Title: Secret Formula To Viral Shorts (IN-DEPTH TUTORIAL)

In a world full of dopamine-filled doom scrolling, short-form content has become the best way to generate millions of views. But many people have tried and continue to fail. Our agency has generated over 30 million short-form views, and today I'm going to share with you the secrets I've learned along the way.
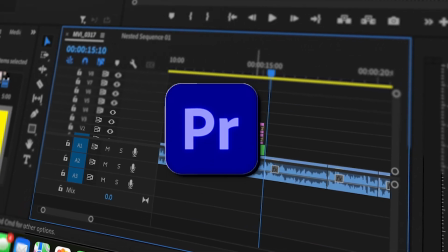[0:15]
In this video, I'm going to teach you step-by-step how to create a viral short using Premiere Pro and share my knowledge I've learned over the past year condensed into a 10-minute YouTube video. Before hopping into the tutorial, I'll break down the formula to create these videos. The first thing you must think about is the hook.
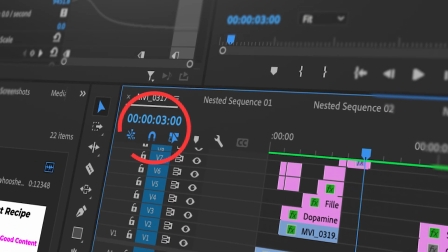[0:29]
You need to capture the viewer's attention within the first 3 seconds of the video, because if you don't, they'll just scroll off. The rest of the video could be the best thing ever, but they wouldn't know that because they didn't stick around to watch it. To create a good hook, you must start with a scroll-stopping question or statement to provoke the audience. Then show proof of your concept or idea, and only then can you go into the content of your video. When editing your videos, you should spend about 50% of your time and energy editing just the hook, because this is one of the main components to a good video. Use engaging subtitling, animations, graphics, B-roll, and whatever else you can think of to capture the audience's attention.
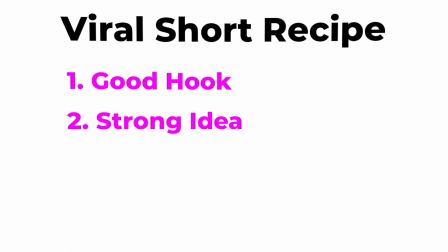[1:04]
The second part to a viral video is obviously a strong idea or good content. Think of the topic of your video as the foundation.
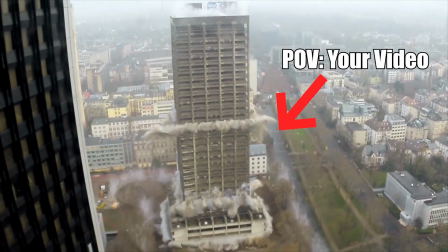[1:11]
If your video has a bad foundation, then the rest of it will just crumble down into pieces.
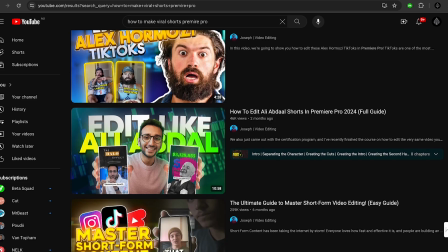[1:16]
Search YouTube for other trending content in your niche and recycle that. Don't copy it, but recycle it. If you think this is wrong, look at every other successful creator. They do it as well. And for a good idea, use that brain of yours for once. If you sit down for 10 minutes and actually think about a video idea, I'm sure you can get some good ones out there. After you've thought of your video topic, scripted your hook and content, now you can record and edit. Let's jump into Premiere Pro.
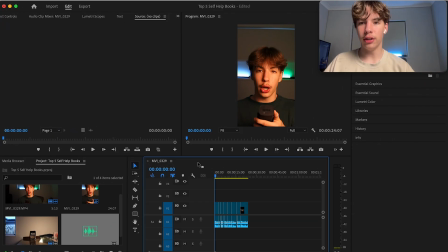[1:37]
Right, now that we're in Premiere Pro, I've got a video here. First thing we're gonna do is add some music. A big mistake that people make is having their audio levels way too high. So what you want to do is go like -17. So as we said, you want to focus on the hook the most, as that is what engages the audience and attracts the views.
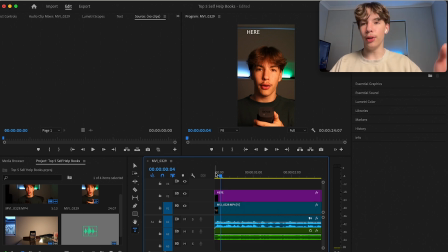[1:57]
So what we're going to do is add some text. So I'm going to do that now real quick. One eternity later.
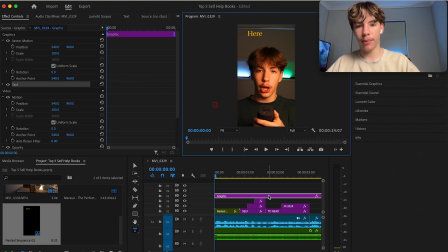[2:03]
Alright, so I've done pretty basic subtitling. Here's what it looks like so far.
Here are 5 of the best self-help books to read in 2024.
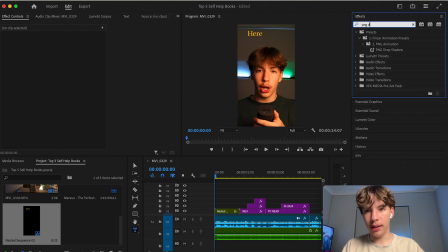[2:12]
So what I'm going to do is add some PNG drop shadow. Makes it stand out a little bit more. What I can do now is highlight all of this here and go to text and then transcribe it. Majority of editing is just subtitling, pacing, music, and sound effects.
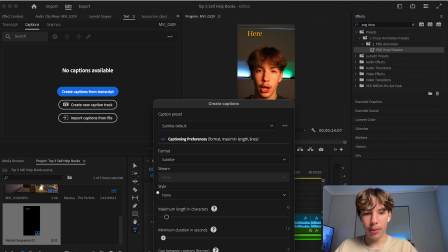[2:28]
We want short captions, so I'd go about 10 minimum duration, single lines, create.
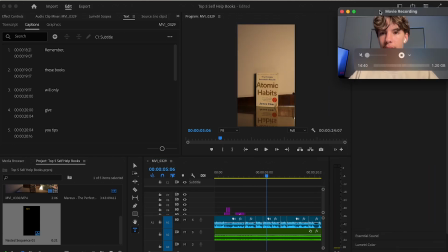[2:36]
Right, now we add some captions to this B-roll that I recorded. Usually in my videos I would add stock footage and B-roll from this site called Pexels.
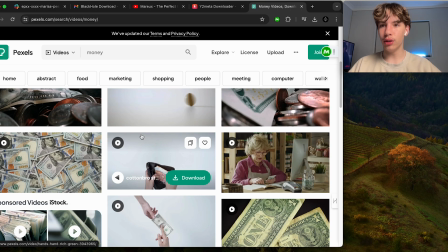[2:48]
Tons of videos come up that you can use for your videos. I use it every day.
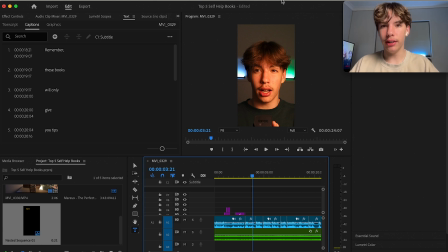[2:53]
And another extension that I use is Premiere Composer. It's fucking goated, bro.
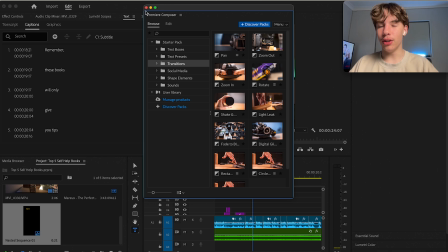[2:57]
It's awesome. You can do transitions, which I'm going to do soon. You can do a bunch of text presets.
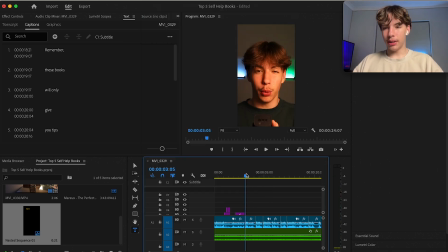[3:03]
Alright, so I'm gonna add some text to the B-roll.
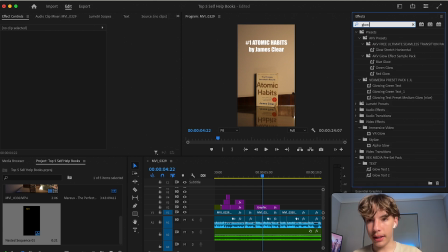[3:09]
I'm going to add a glow effect to these ones just to make it stand out a little bit, as well as a PNG drop shadow.
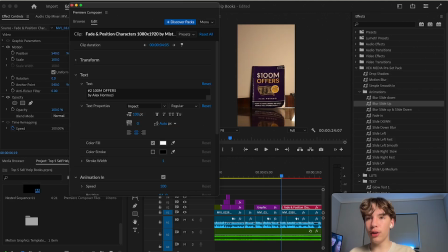[3:17]
Then I'm going to use my preset pack, which I will chuck in the description. Oh yeah, if you don't know what fonts to use, here's a list of the best fonts I use.
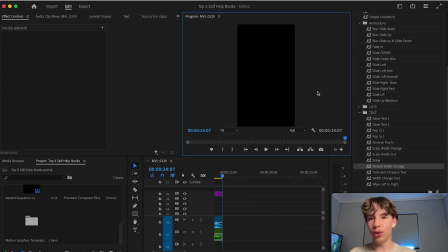[3:25]
Alright, cool. So we've got pretty much all the text done now. When you're editing, you always want to rewatch your video from the perspective of your audience. And whenever you see something or feel like scrolling off, then you know that you have to add something or change something.
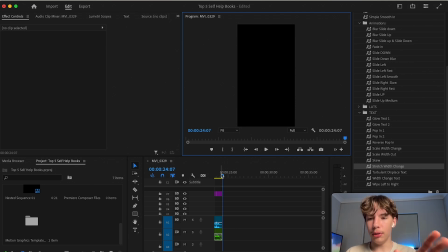[3:40]
So when I was watching it then, I noticed that there was a few pauses between what I was saying, and I want to just cut that out as much as I can.
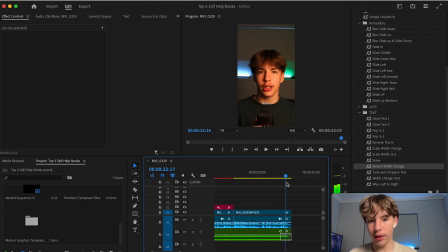[3:52]
Alright, now all the silences are gone, which is good. I've faded out the music at the end, but what I always like to do is fade out the video with film dissolve. It just makes it look cleaner.
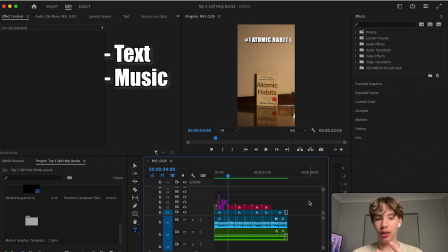[4:04]
Alright, so far we have added text, we've added music, we've added B-roll, and we've done a few animations. So I want to look at the actual video very quickly. As I was talking about previously, you need to have a strong hook and a good foundation.
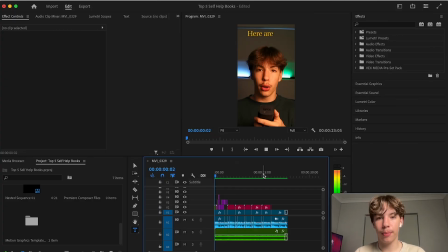[4:17]
And this video, we'll see if it has a strong hook. Look.
Here are 5 of the best self-help books to read in 2024.
Alright, so I'd say it's a pretty solid hook. Here are the top 5 self-help books. You know, it would probably be a scroll-stopping statement, especially with the if you want to change your life, because who doesn't,
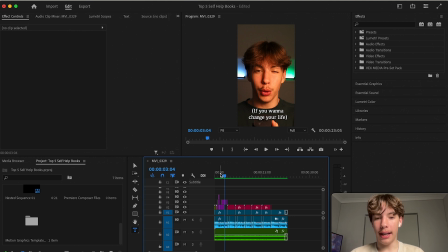[4:34]
and then I deliver with my claims at the start with the rest of the video, right? So that means the foundation and the content of the video is good and it backs up the hook.
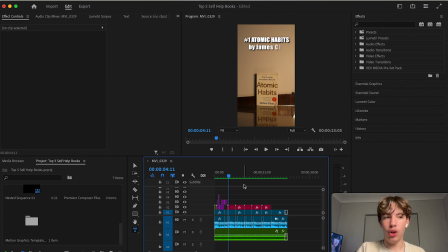[4:44]
So whenever you're making a video and you have a claim, you must always back up that claim. Just like if you have a thumbnail and a title and then people click on your video and it doesn't match, then they'll just click off. You know what I mean? So it has to match and you have to deliver. What we're gonna do now is add some transitions.
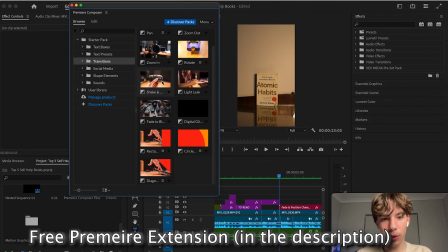[5:00]
Again, here's the extension coming in clutch. Look at all of these transitions, bruh. Alright, let's see how it looks.
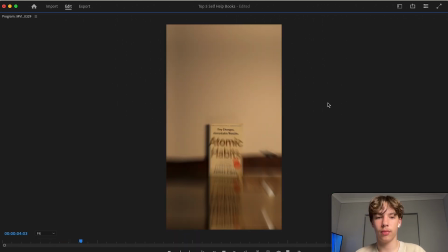[5:06] Read in 2024 if you want to change your life. Number 1, Atomic Habits by James Clear.
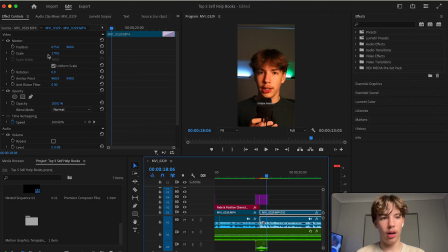[5:11] Number 2, $100 million offers.
Alright, I'm gonna do a zoom here to emphasize. Point a little bit and just grab the viewer in.
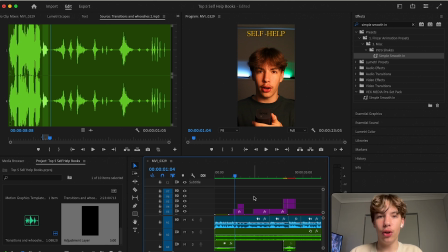[5:20]
Alright, so this video is honestly pretty simple and you don't necessarily need a super complex video to go viral. It just has to engage the audience and keep them watching and provide some sort of value to them.
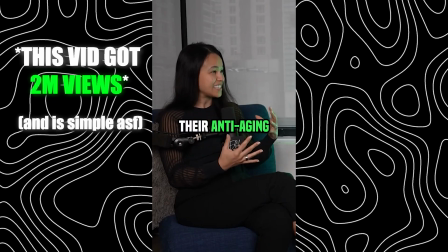[5:33] What do you think celebrities like the Kardashians are doing for their anti-aging and face skin that the average person isn't even aware of?
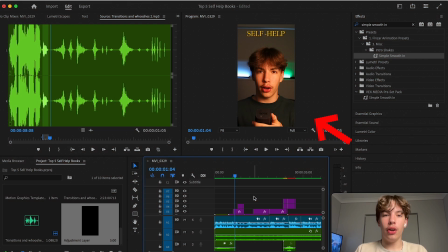[5:40] I think that they're doing literally everything.
This video is very different to what I would give to my clients anyway. I'm going to watch it one more time and see if there's anything I can improve on, and I'm going to be watching it from an audience's perspective.
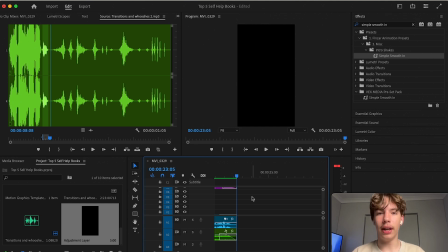[5:59]
Alright, so that is a final video right there. At the end of the day, the editing doesn't have to be that hard. You don't have to be some sort of professional grade editor to start content. You just need a good idea, a good hook, and good content. By good content, I mean good script writing and good ideas. When it comes to the editing, it's pretty basic.
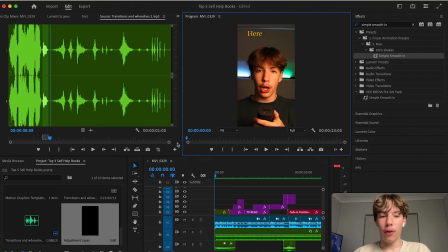[6:17]
It can continue to stay basic, but obviously I urge you to keep improving your content. But this video, I'm going to export now.
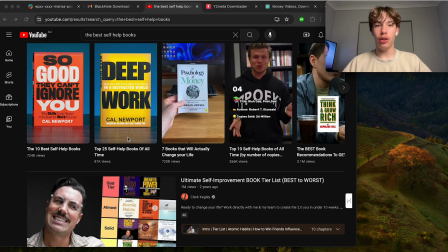[6:26]
That tutorial was a bit sloppy, but I hope that you learnt that number 1, you need a good hook, and number 2, you need good structure and good content writing, and number 3, you can always just take inspiration off other people's videos.
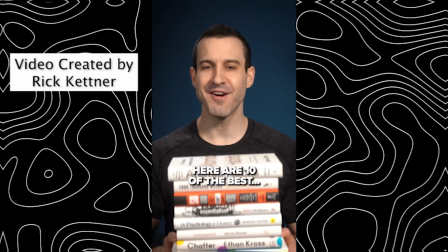[6:38]
Here's the video that I took inspiration off.
Here are 10 of the best self-help books of all time.
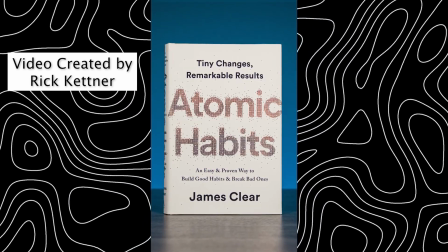[6:44] Atomic Habits by James Clear. 4,000 Weeks by Oliver Burkeman.
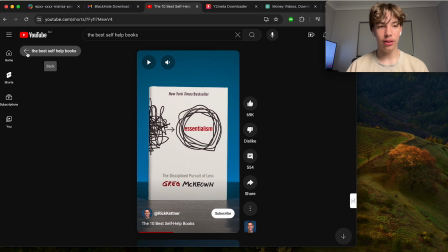[6:50]
You see how simple that short is, and it got 70,000 likes and 720,000 views.
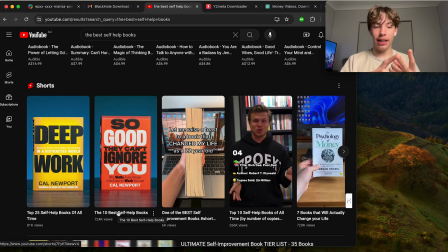[6:57]
He had a good hook and he has good transitions and he's providing value to his audience. That is all you need. Overall, editing is an amazing art form and it definitely enhances your videos, but without good content, you will not go viral. So focus on your content first and then focus on your editing. I hope this tutorial added some sort of value into your life.
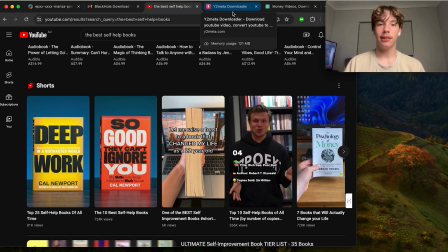[7:17]
I'll see you next time. Peace.